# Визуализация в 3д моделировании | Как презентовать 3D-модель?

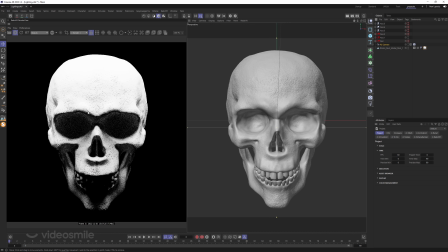434s
Мы видим тени, впадины Хорошо, но интенсивность, конечно,
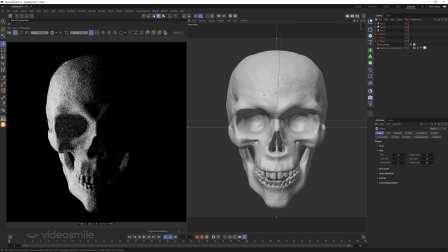439s
неправильно подобрана Могут также поставить где-нибудь сбоку источник света Чтобы и подсветить объекты Но забывают про контровой свет Опять же, если это не стилистический прием И в результате там теряется куча-куча деталей Поэтому очень важно, чтобы свет работал таким образом
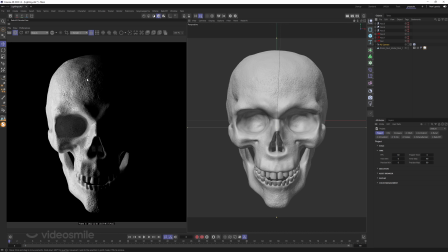461s
чтобы подчеркнуть геометрию не просто так вы расставляете источники света очень хорошо посмотреть на фотографии как в реальной жизни то или иное фотографируют и повторить эту схему освещения
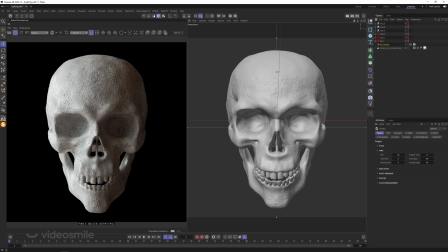475s
соответственно в 3D вот пример, когда используется просто одна HDRi карта которая имеет получается двухтоновое освещение Теплое и более холодное Пожалуйста, у нас есть и затемнение
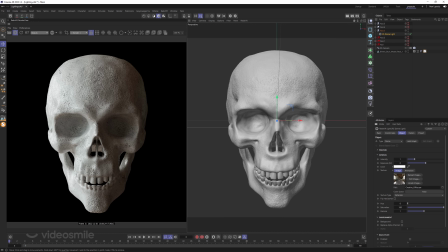495s
Справа И свет слева Он не выжигает То есть мы видим все там упоры и структуру и прочее Пожалуйста, используйте HDRI карту Но Которая создает тени, а не убивает их Также можно использовать Несколько источников света
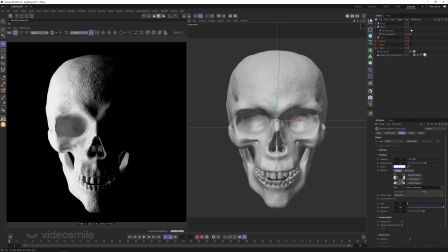512s
Один слева И так как у нас справа провал Ставим справа источник света послабее У одного 10, у другого, например, 5 Пожалуйста, у нас есть цветотеневый переход И все подчеркивается в геометрии Ну и,
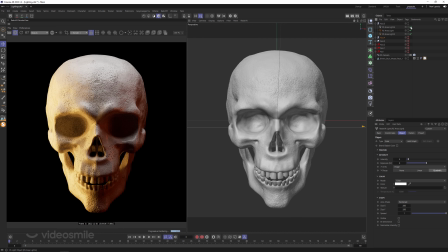530s
если уж захотели играться с цветами Мы можем взять те же самые источники света Один слева покрасить его,
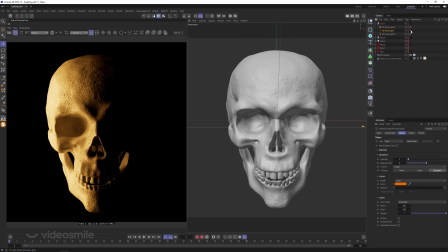537s
например, в оранжевый цвет Другой справа более желтый, наверное А здесь более красный Получается достаточно темно Сверху небольшой источник света
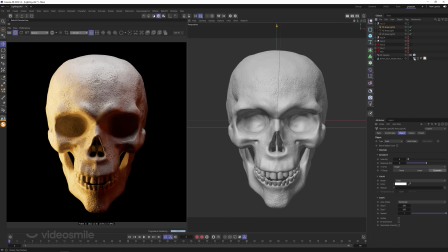552s
Получаем вот такое интересное освещение Выглядит это крайне просто
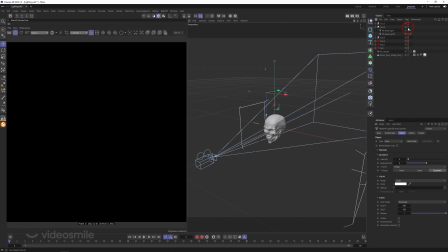558s
Таким образом Два источника таким То есть один чуть впереди, другой чуть позади И у нас появляются свето-теневые переходы Имея это все в виду,
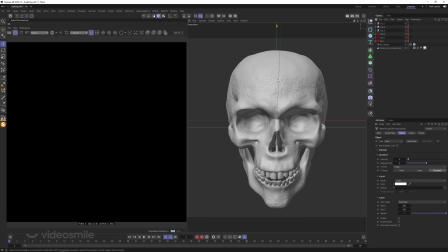569s
давайте приступим к разбору сцен И посмотрим, как они устроены изнутри
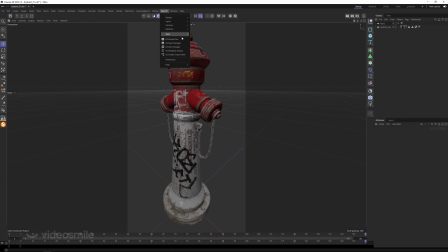578s
начнем разбирать варианты как можно презентовать модель с более менее
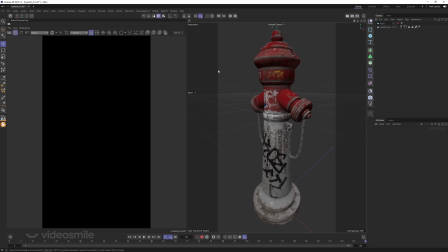584s
простого и понятного инструмента это демонстрация освещения то есть как у нас текстуры работают как они реагируют по умолчанию на почти во всех рендер движках есть какой-то базовый источник света можно загрузить какую-нибудь HDR-карту.
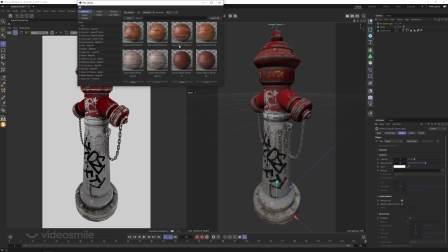604s
У меня есть Grayskill Gorilla. Давайте закреплю здесь.
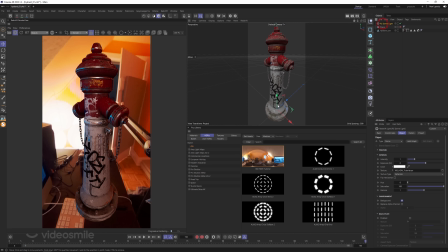609s
И важно выбрать такую карту, которая не просто будет освещать, а будет подчеркивать вашу модель.
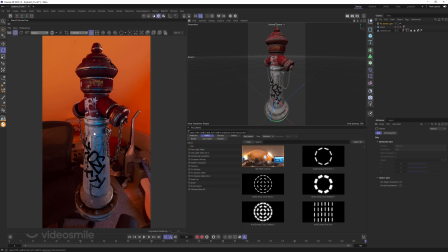618s
То есть, например, подобная HDR-карта не подходит, она искажает текстуры не очень здорово. Можно, конечно, попробовать убрать насыщенность, увеличить силу,
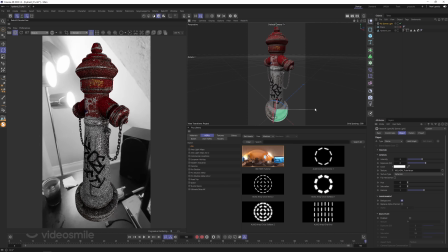630s
И в целом, наверное, тогда что-то получается. Но она очень равномерная. То есть мы не видим и игры света.
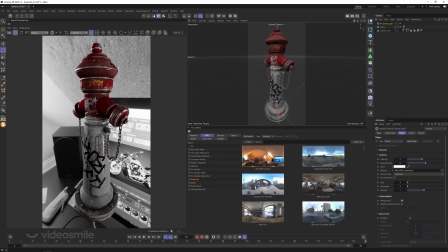638s
Очень все облекло. Поэтому не просто HDR-карту берем, а берем такую HDR-карту,
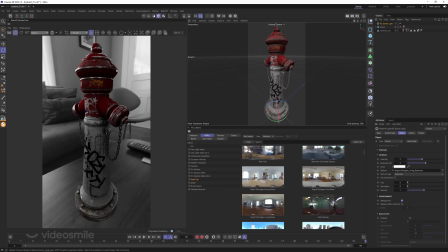645s
которая бы подчеркнула нашу модель. Возьмем камеру.
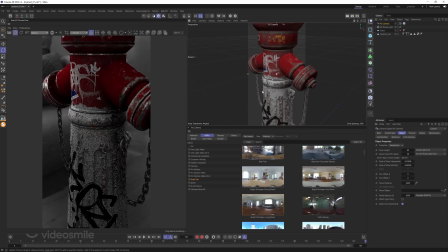653s
Поставим какой-нибудь длиннофокусный объектив. Например, вот так.